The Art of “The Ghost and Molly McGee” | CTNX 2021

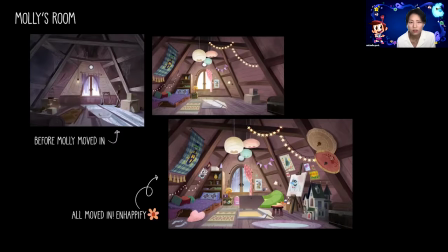(12:38)
And for colors, you know, it starts very blend, as you see on the top left. And as the more things get added, like more saturation comes up, more color comes up. And yeah, that's how Molly inhabifies. Next slide, please.
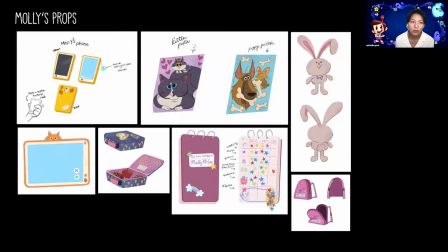(12:57)
So to talk about more of Molly's props, Molly is very cheerful. She's very happy, loves cute and cuddly things. And most of her personal props are never really blend.
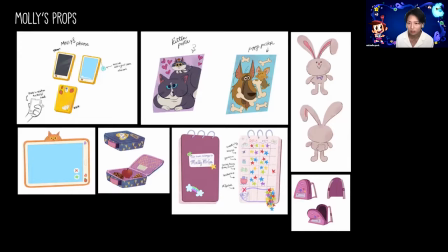(13:09)
So she likes to customize, she likes to decorate with stickers, and that we try to put that a lot in our belongings. Our prop designer, Sarah Keeley and Tara Johnson, is very good at adding those elements to their props.
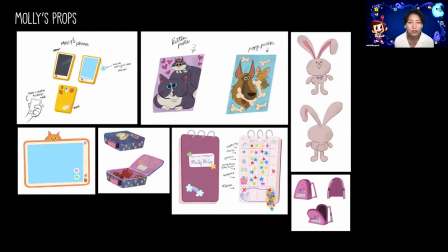(13:26)
So here we have Molly's phone. Obviously she has some straps to it, have some strawberries in there. Kitten and puppy posters, very essential to her room. She has bunny plushes.
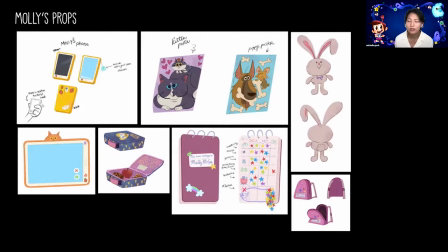(13:43)
She has a lot more plushes than this, and you see them in the show. There is her tablet with kitten cover, lunchbox, and whenever she has a journal or a notepad, she always uses her stickers, loves to decorate them.
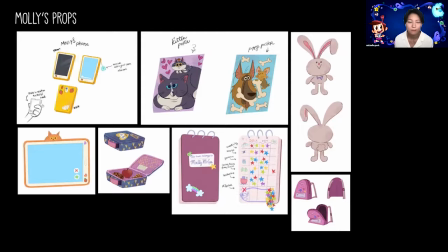(14:01)
And then we have her backpack right there. Fun fact, the cat in the poster is based on my cat, Louie.
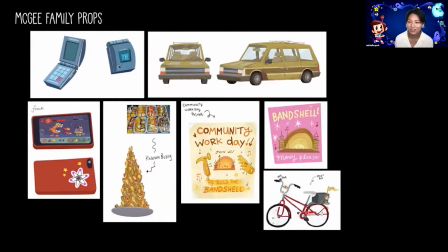(14:11)
We have a lot of those like Easter eggs throughout the show. And here's some examples of McGee family props. As you were able to see from the McGee house backgrounds that you saw earlier, they're not well off.
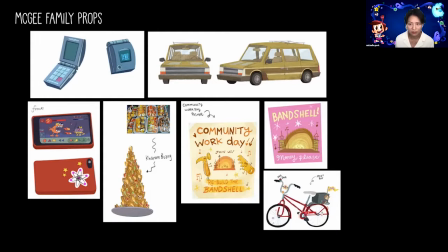(14:30)
So some of their props are not the fanciest or not the cleanest props you'll see. Just like the car that you see here, it's a little run down, and we have Molly's bike there.
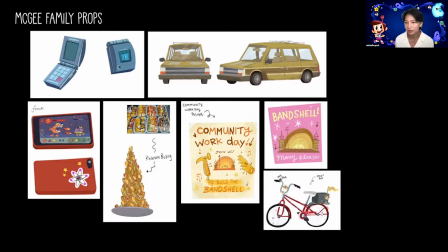(14:45)
But obviously Molly would always decorate herself, so the bike is customized to her. The flip phone on the left top is Molly's dad's phone.
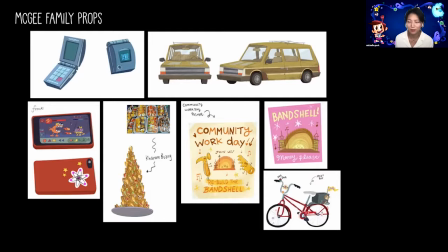(15:00)
That's the only flip phone that appears in the show, and you know, it's her dad's. And on the left, on the very left, you see Daryl's phone. He's actually a K-pop fan. I'm very happy because I'm a Korean and that makes me happy.
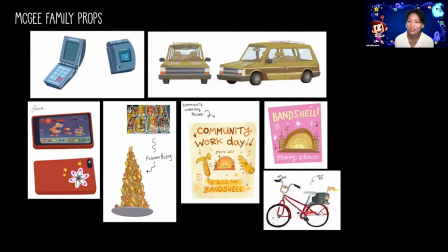(15:19)
And so the sticker that's on there is the K-pop artist symbol. So that's for Daryl's phone. And you will see a lot of food props in the show. There's a lot more coming in the future episodes.
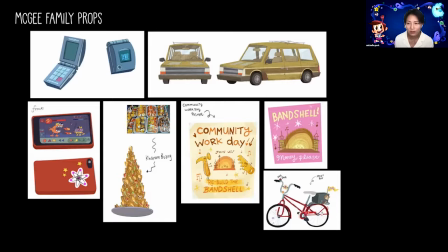(15:38)
This is just one of the examples of the Thai dessert that you see. On the right, we see two posters. It's from an episode that they are building the band shell, rebuilding the band shell together.
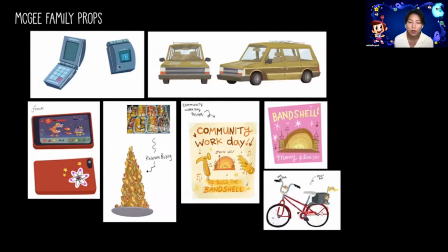(15:54)
And this is an example of prop telling, having storytellings where, you know, Molly's trying to inhabify this town, and it's she actually made these posters, and then, you know, I thought it was a good example of the inhabifying the town.
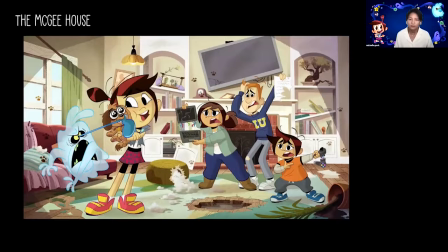(16:16)
Here we have some, these are also done kind of in development, as we call them story moments. So basically, once your show pilot gets made and we make an animation test, we were asked to make
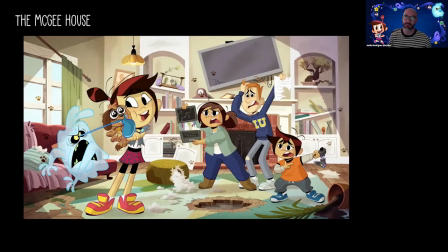(16:30)
some look of picture final illustrations that would be put up while they were doing focus group testing with kids.
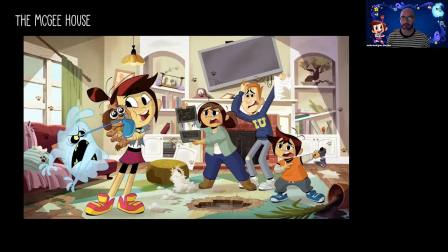(16:38)
So the kids would watch the pilot, and then they would watch the animation test, and then they would basically roll through these other like show ideas, like, would you like to see Molly get a puppy?
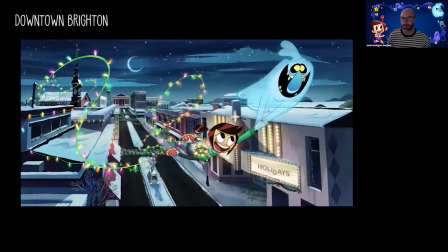(16:50)
And then they would show this image. And then, you know, like, how about Molly and Scratch decorating the town for Christmas?
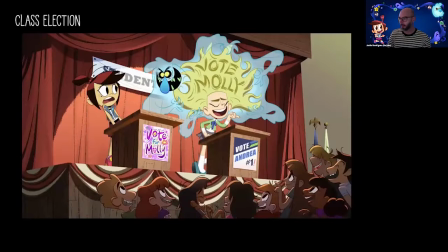(16:57)
Or, you know, how about Scratch helping Molly win the class election? So these were actually really fun to do because we're kind of exploring what, you know, early back then we were exploring what the show could be.
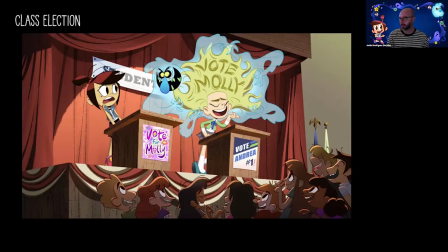(17:10)
And here you actually see, like, there's a very early version of Andrea up on stage when she was kind of the preppy blonde girl. And we'll get into that later when we talk about Andrea. So the town of Brighton.
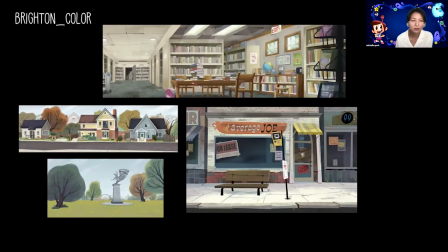(17:30)
So I'm going to talk about the colors a little bit since we talked about the layouts. Brighton is not the most updated town in Midwest. So as you can see, a lot of the part of the town, the colors are very muted and soft.
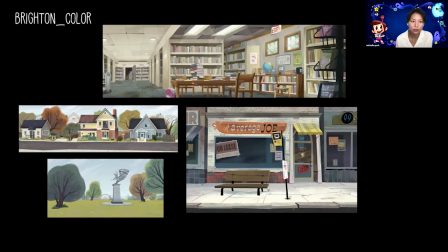(17:46)
And we add a lot of textures to kind of, it really helps to show that it's unclean. On some areas, not the most updated.
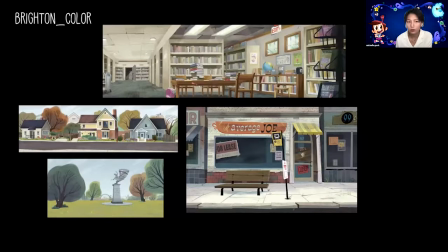(17:58)
And when we paint, the lighting that we use on the show is not the most realistic lightings, and we tend to simplify the shapes, and we tend to simplify the lightings a lot, and
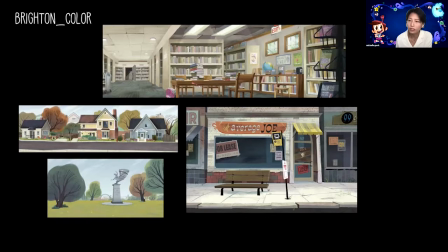(18:15)
not everything is lit or in shadow depending on where we want the focus to be. I play a lot with simplifying lightings and shapes on my personal work too. I have some of examples of my personal work on the next slide.
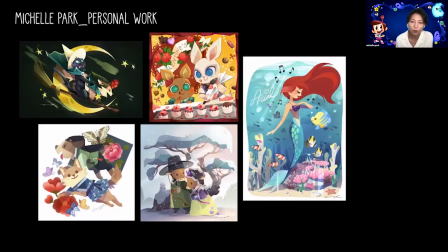(18:35)
So yeah, Kat is gonna be showing like some of more like backgrounds that has a different kind of colors later on. But as you can see, sometimes I enjoy using a lot of muted colors like the bottom artworks, and yeah, that's
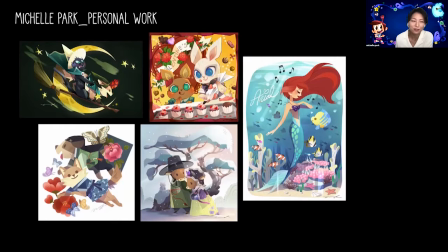(18:52)
how I interpret my artwork to the paintings in the show.
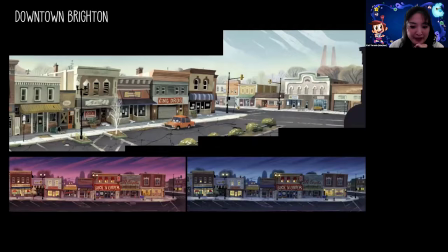(19:00)
Here's one of our staple locations, Brighton Main Street. It portrays another major theme in our show, which is resurrection. Brighton is a forgotten Rust Belt town with the potential to grow.
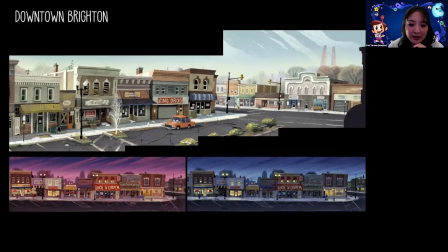(19:13)
Again, we wanted Brighton to feel like a work in progress, as seen through the closed signs, cracks, and potholes in the street and old storefronts. It was important to us that this town felt real and authentic.
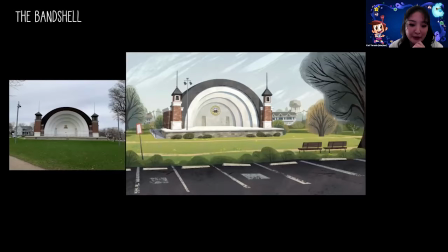(19:28)
The band shell is based off of a real place in Cedar Falls, Iowa. It's a real world example of a small town that reinvented itself. It's what Brighton strives to become, so it was only fitting it found a prominent place in our show.
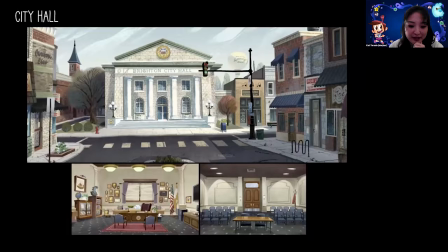(19:45)
Here's Brighton City Hall, another major location. When designing new locations that are inspired by real places, I always find it helpful to explore Google Maps and roam around the streets to find inspiration. Since our show takes place in the Midwest, I like to roam around Omaha, Nebraska, since I lived there for a brief time.
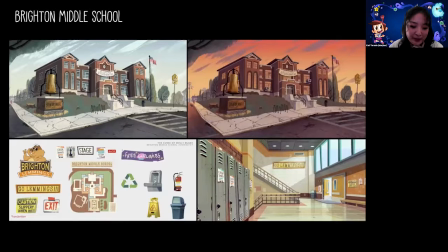(20:07)
The next slide shows our very own Brighton Middle School. Another way to find inspiration for locations is to use Google Images. It's important to take the time to collect references. From there, you can pick and choose elements that support the story and incorporate them into your final design.
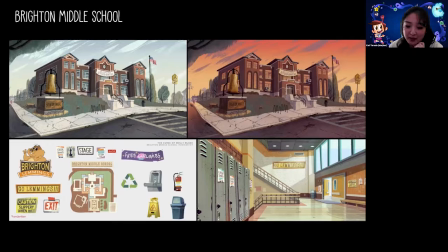(20:25)
Although this exact structure may not exist in reality, there are elements of it that are. Again, we wanted our show to feel real and authentic, so the world around us is our best resource.
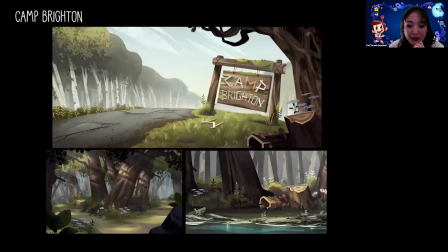(20:41)
Camp Brighton. This is one of my favorite locations in this entire show.